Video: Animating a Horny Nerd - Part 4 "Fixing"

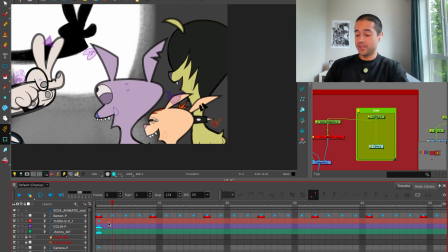I forgot to animate the dogs, so this is an extra video of just me making a loop of the dogs animation.
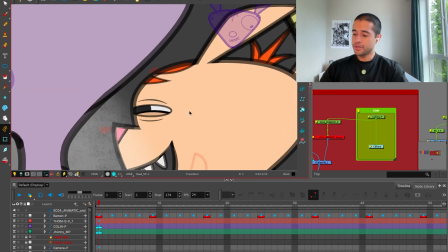Oh, okay, so first fix here, so this eye should be looking up.
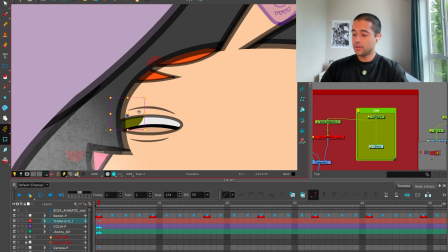So I'm blocking all of this. There you go.
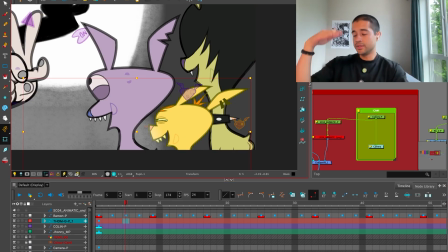I just need them to be like jumping a bit.
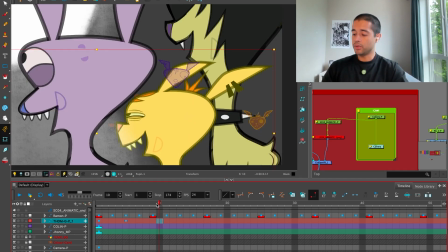And opening and closing the mouth a bit. So when it's up, it should be open, and when it's down, it could be a little bit closer.
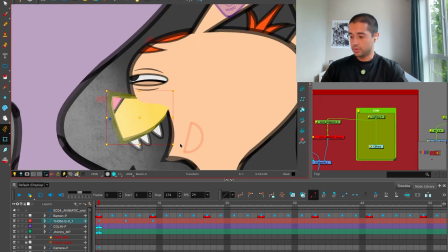So I like how open it is right now. So I'm going to make this other part a bit closer.
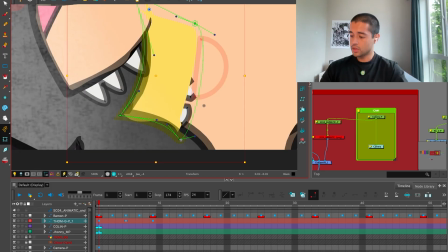Something like this.
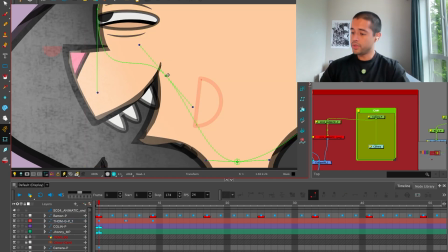And using all the pieces that I have around to polish these shapes.
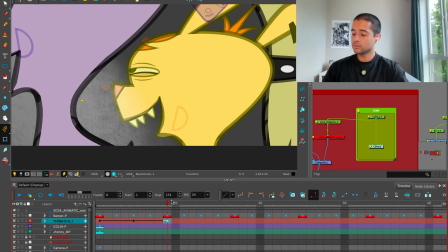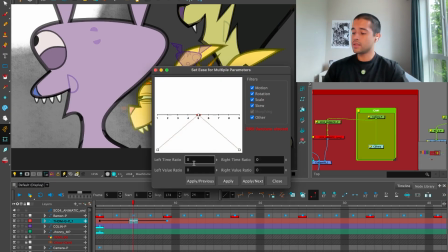Yeah, that's it. And I will add a slow in each load, and that's it. Pumbaa and Pumbaa.
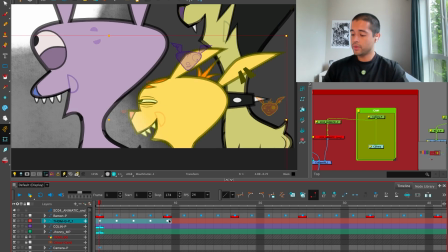And pop, pop, and then I will loop all of this. Maybe, you know what, I can
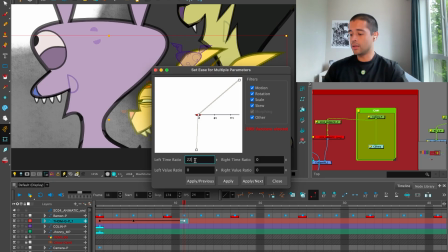make the down falling like a bit
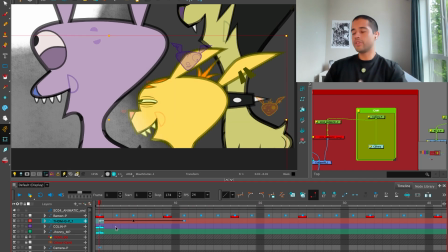longer and the up faster. So I have some contrast on this loop that I'm going to be creating. So copy and paste. Oopa, no, I copy and pasted the character in another rig, and that destroyed everything.
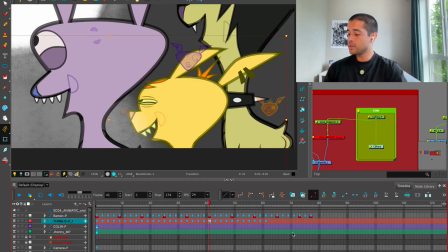So now I just fix that. Awesome.
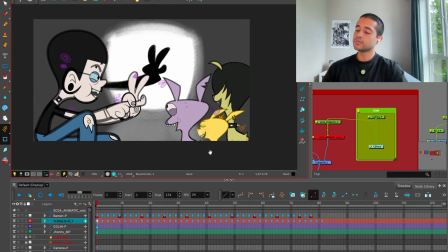And same thing for the other characters. So this character comes up, but maybe I can change the
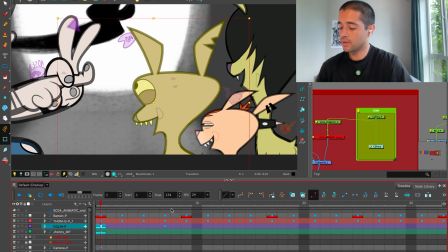timing of these characters, so to create some variety.
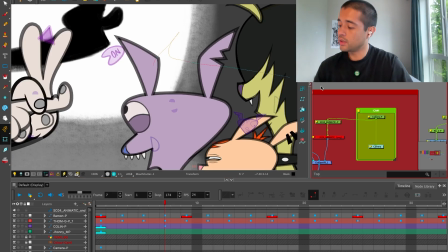I can even animate the ears a bit.
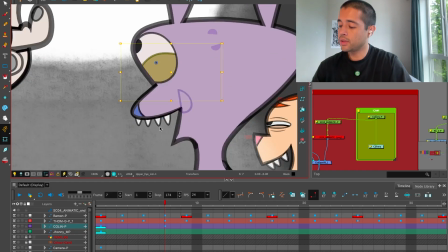Something like that. Maybe this up a bit. And then this one here.
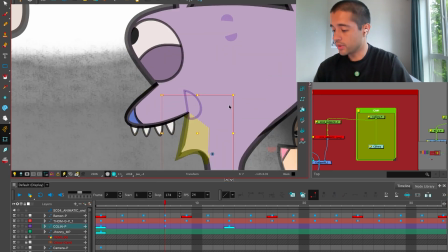And when it's going up, maybe on this one I can close the mouth when it's going up, so I can create some contrast between the other characters.
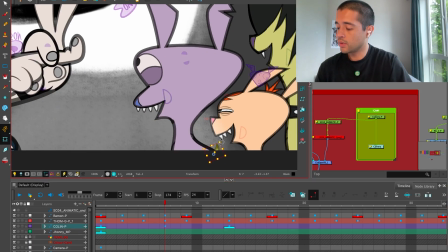Maybe I can even animate this tail a bit.
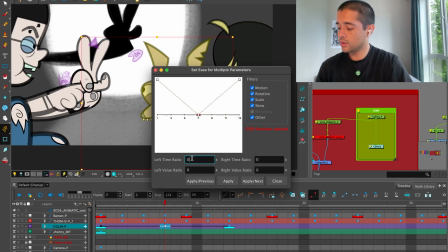So, spline 44, 44, 33, and 33.
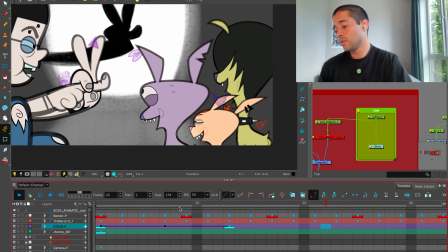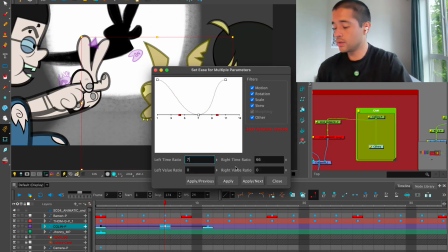I can make some 77, 33.
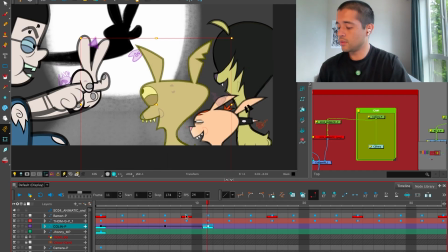There you go.
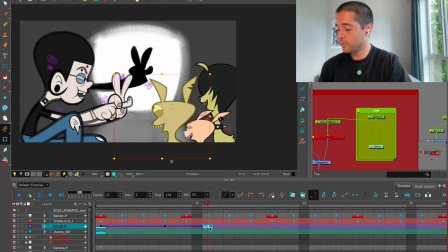Let's see how this looks in a loop. Before breaking this in twos, I will try to see how. Nah, I don't like it. So may reduce this.
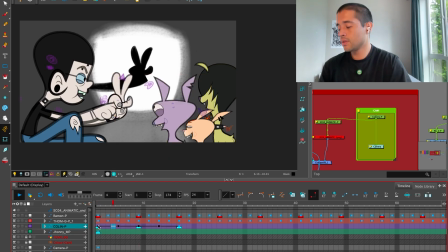Now let's loop this. Yeah, that's better. So